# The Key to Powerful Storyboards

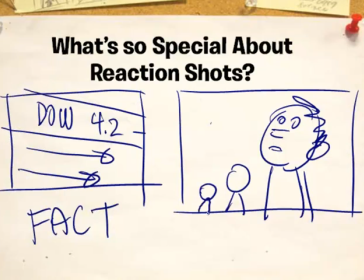2913s
We can even draw some other characters in the background to heighten the emotion. But to take it even further, to add a little bit of acting to it, if this character is like, oh my gosh,
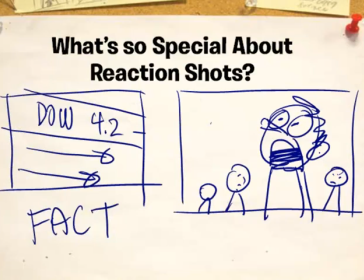2929s
like we know now that that stock, it's not just numbers scrolling along a screen, that these are people's lives. And then what's happening here is that chances are this guy has just lost all the money in the world,
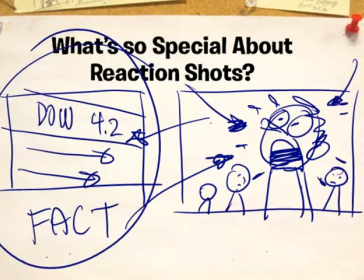2943s
or he's not going to be able to pay that bookie back all the money that he was betting in the stock market. Now he's going to be killed. So it's all about emotion. So that's what those reaction shots are all about.
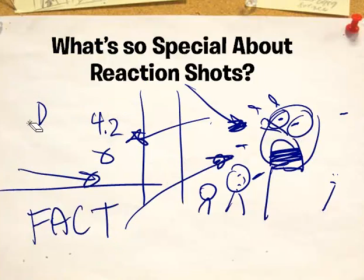2958s
They are an amazingly powerful tool.
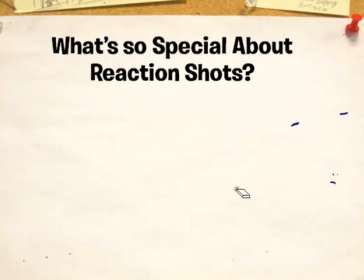2962s
So all you need to do, in addition to drawing the fact of what's happening on the screen, is to show the character's emotions on the screen.
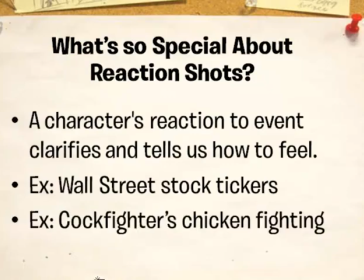2970s
There's another example in a movie called Cockfighter, where it's about guys that go through the South,
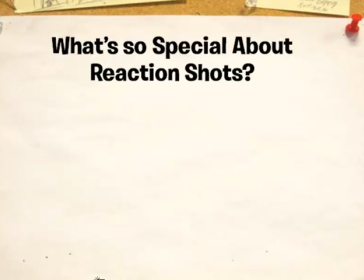2976s
and they got these chickens with razor blades on their tails, and they put them in a pen, and then the chickens fight,
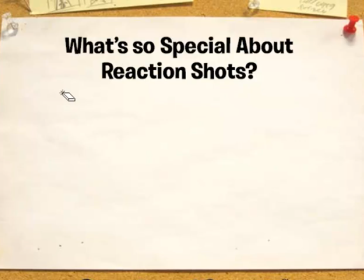2984s
and people bet on them, and all that stuff. And I was amazed watching that movie because, again, if you have these chickens, you're going to see some fun-looking chickens here.
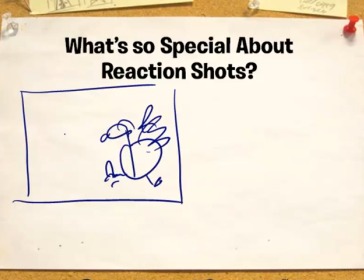2993s
Okay, there's some chickens. You got these chickens here, and they're fighting each other in the ring. The problem is, just like the stock tickers, most of us don't really know what's going on when you see two chickens fighting.
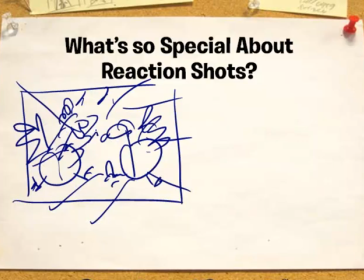3007s
It's just a bunch of feathers. You can't really tell what's going on. So the solution to that, the storytelling solution to that, is to show that reaction shot and to show the people that are betting on the chickens.
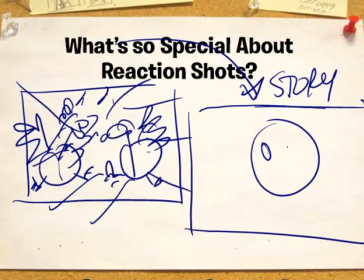3023s
And one of them is like, he's really happy. He's like, yeah! He's like, he knows that his bird is winning, and he is very, very happy to see what's going on.
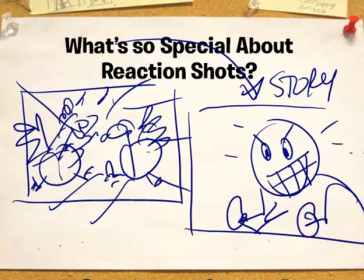3036s
So this is a very rough illustration of what was going on in the movie, but it's scribbly, but it's still pretty close.
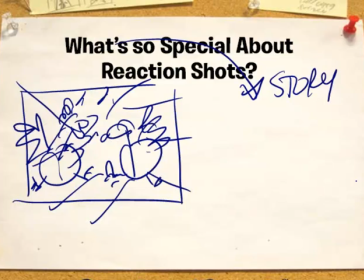3045s
While the other character who was losing, the only way we knew his chicken was losing, because you can't tell because it's just a bunch of feathers, is that the other character was looking at this stuff,
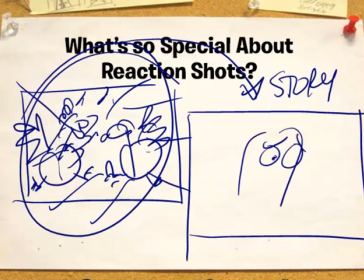3057s
and he's like, ugh. He's like biting his nails in worry and fear about his, and he's like sweating.
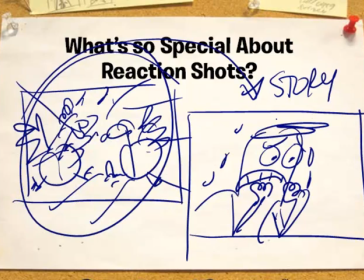3067s
Again, very, very broad, cartoony type of description, but that's what's so special about reaction shots, and that's one of the tools you can use to make your storyboards more powerful, because you're creating that emotional involvement like we've been talking about all throughout this lesson.
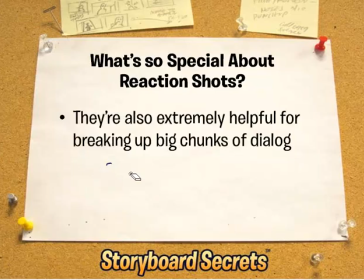3086s
Reaction shots can also be extremely helpful for breaking up big chunks of dialogue, or to help you with editing.
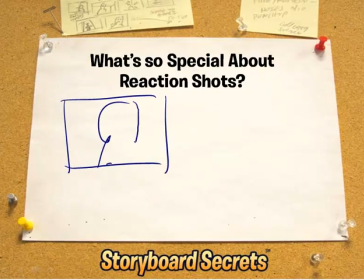3094s
And the reason why is, let's say you have one character talking, and he has a big bunch of dialogue. So here's your script page, and here's the dialogue, and it just goes on forever. Well, if you just stay on this one shot, it's going to be really, really boring. So one of the things you can do is cut away
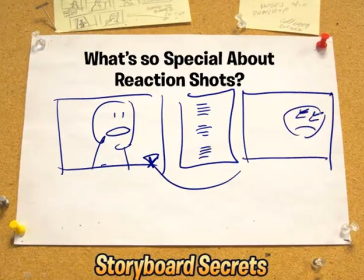3111s
and show the reaction of the other character who's listening.
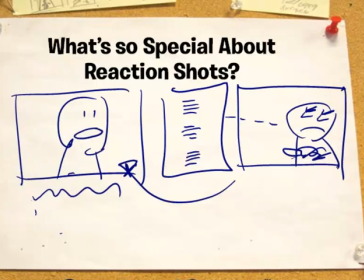3117s
So, for example, the script might say, well, hey, Bill, I told you I was going to pay you back, and all I need is another couple weeks, and etc. But we can cut away, and this character can still be talking off screen while this character is just listening.
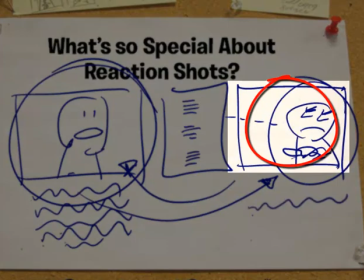3132s
So we still continue to hear, I know you give me extension a long time, but I really just need a couple more weeks.
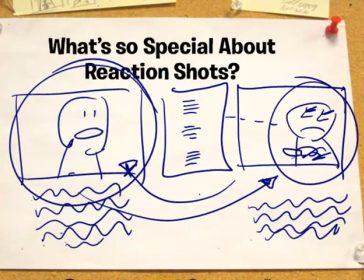3139s
So that way you can break up a lot of dialogue that's on a page.
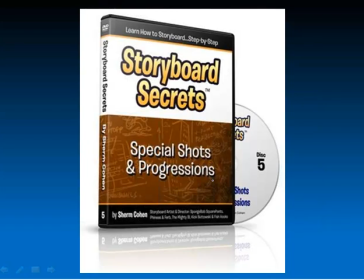3144s
All of this stuff that we're talking about with reaction shots, along with point of view shots, along with many, many other kind of shots. We go into this again in way, way more detail.